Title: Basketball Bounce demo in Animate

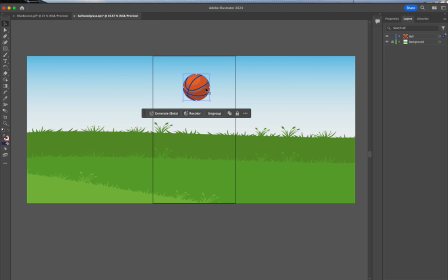(0:00)
Hello, class. Today we are diving into two fundamental principles that bring animation to life. These principles are slow in, slow out, and squash and stretch.
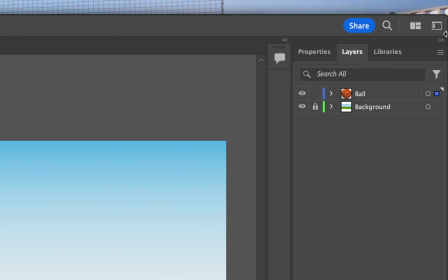(0:11)
We start in Illustrator with very clearly labeled layers. Here's the ball in the background.
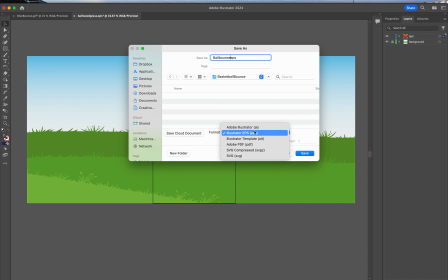(0:17)
We're going to save it as a Adobe Illustrator file. Then we're going to open Animate.
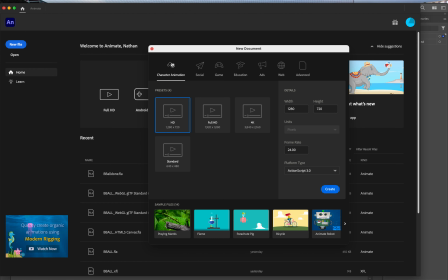(0:22)
We're going to create a new file, a character animation, and make sure to do 24 frames per second.
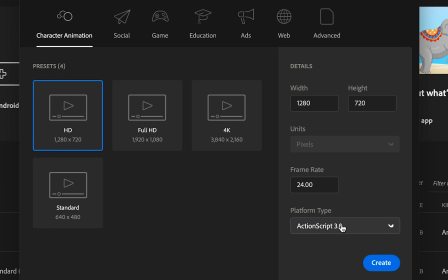(0:28)
You can ignore details like width and height, but make sure Action Script is selected.
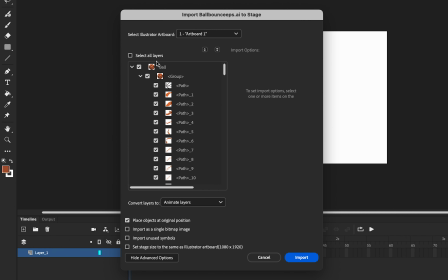(0:33)
Now press Command R or Import to Stage, and we're going to grab our Adobe file. In this menu, just make sure all layers are selected, convert layers to Animate, and then set the stage to Illustrator Artboard.
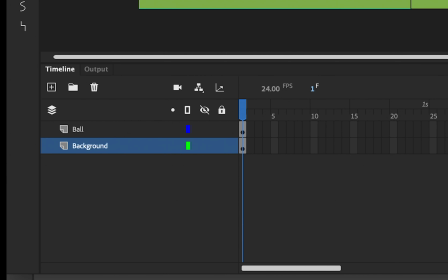(0:46)
Now you can see how the two layers imported into Animate just fine. Now remember, we set this up at 24 frames per second. 24 frames per second is the standard frame rate because it is the lowest frame rate that you can still provide satisfactory quality that can give an illusion of fluid motion.
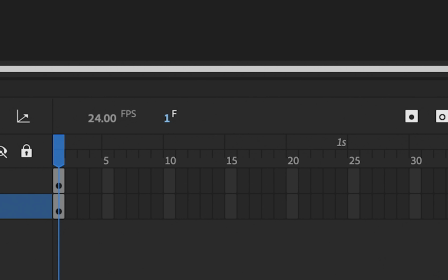(1:03)
You can see right here where 1 second is exactly where 24 frames hits.
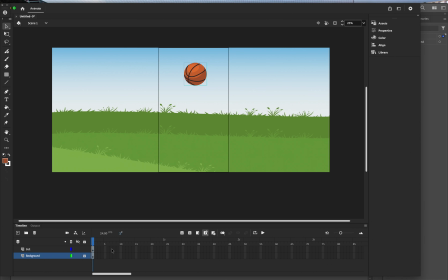(1:08)
In our timeline, you can see frames. They're also known as cells. Now I'm going to hold Option and pull this timeline out to the 19th frame, making this one long frame. While video is always 24 frames a second, animators do something called editing on the twos. Obviously, if you have more frames, you can do faster action and more detail, but for what we're doing today, we're going to edit on the twos.
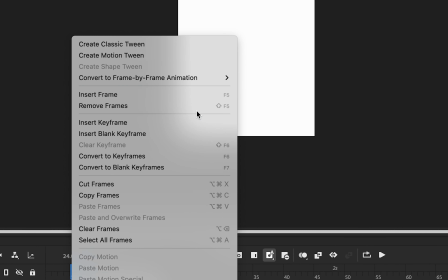(1:32)
Hold Control and then select Convert to Frame by Frame and then every other frame.
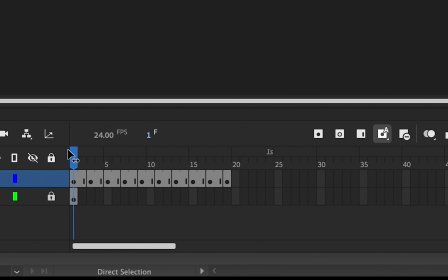(1:37)
Now the ball is copied into each one of these cells, which are 2 frames apiece.
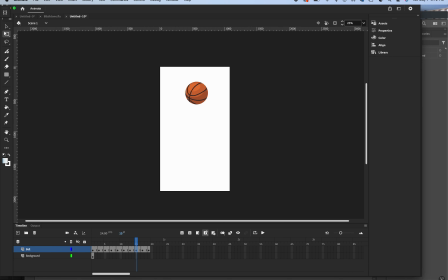(1:42)
Now I want to see my background here,
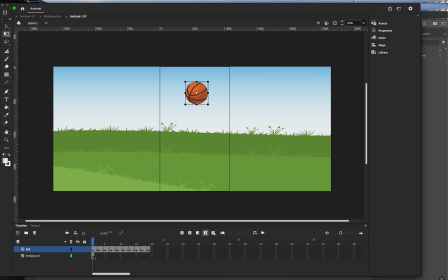(1:44)
so what I'm going to do is hold Option and click my background layer and drag it out to that same line. Now I'm going to lock that layer. Now I'm going to pull my rulers down so I can mark where my ball is dropping from and where it's going to land.
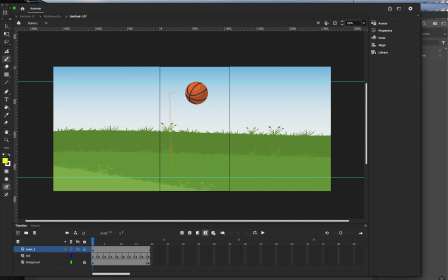(1:59)
Now here comes the fun part. This is where we determine how to do our time and motion. So right now I'm going to show you the wrong way to do it. Our timing is dictated by the distance between one ball and the next. I'm drawing guides that show an equal distance between each ball. 1, 3, 5, 7, and 9.
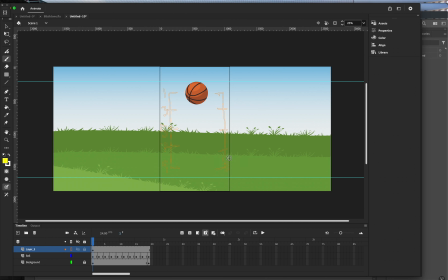(2:17)
And then I'm going to go up on the other side, which will be 11, 13, 15, 17, and 19. Now I'm going into each one of these keyframes and moving the ball into its next position.
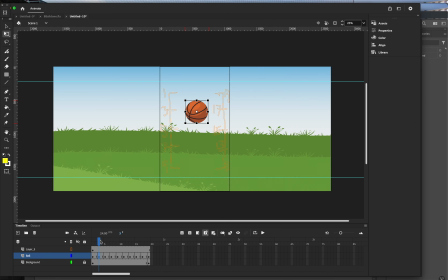(2:31)
These were equal distant apart, so I want you to notice something when this is done. What you're about to see is why we use ease in and out. Ease in and out, or also known as slow in, slow out, is essential in animation to replicate the natural acceleration and deceleration of real-world movements.
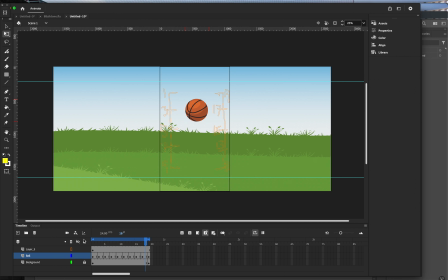(2:51)
Now that it's done, I'm going to turn on looping and see how it plays. See how that movement just doesn't look right? It's very mechanical. This is the reason we use ease in out, and this is how you do it. Now I'm going to redraw my guides, but instead of putting my 3rd frame, 7th frame,
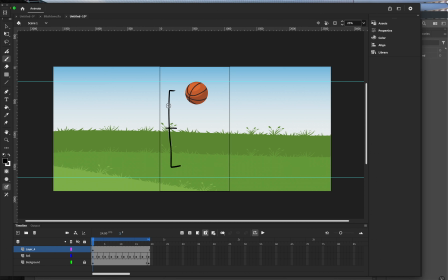(3:10)
in between, I'm going to put them closer to the start and stop points. In other words, ease in, ease out, slow in, slow out as you move back and forth. Then I'm going to do the same thing on the other side.
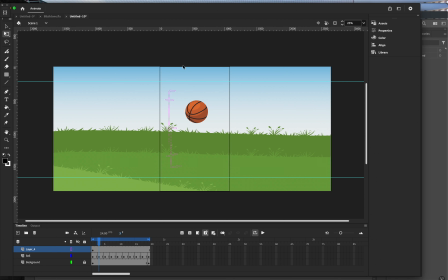(3:24)
Now I just need to move the ball on the 3rd frame and the 7th frame, and then on the other side, the corresponding frames. And now, when this is done, you'll see how much more fluid the movement is.
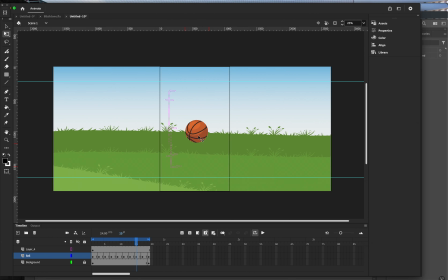(3:38)
We're just going to fast forward through the actual moving of it. And now it plays. Now it definitely does have more natural action, but there's something wrong. It just doesn't look like a real ball. This is where squash and stretch comes in.
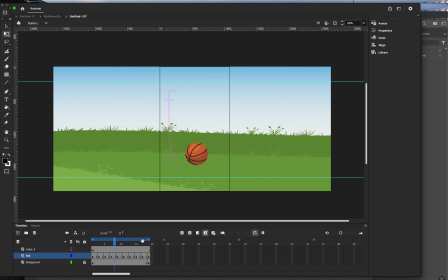(3:55)
Squash and stretch is a key animation principle that gives objects a sense of weight and elasticity to enhance the perception of impact and movement. When I start with the 1st frame, I don't change a thing. The ball is static.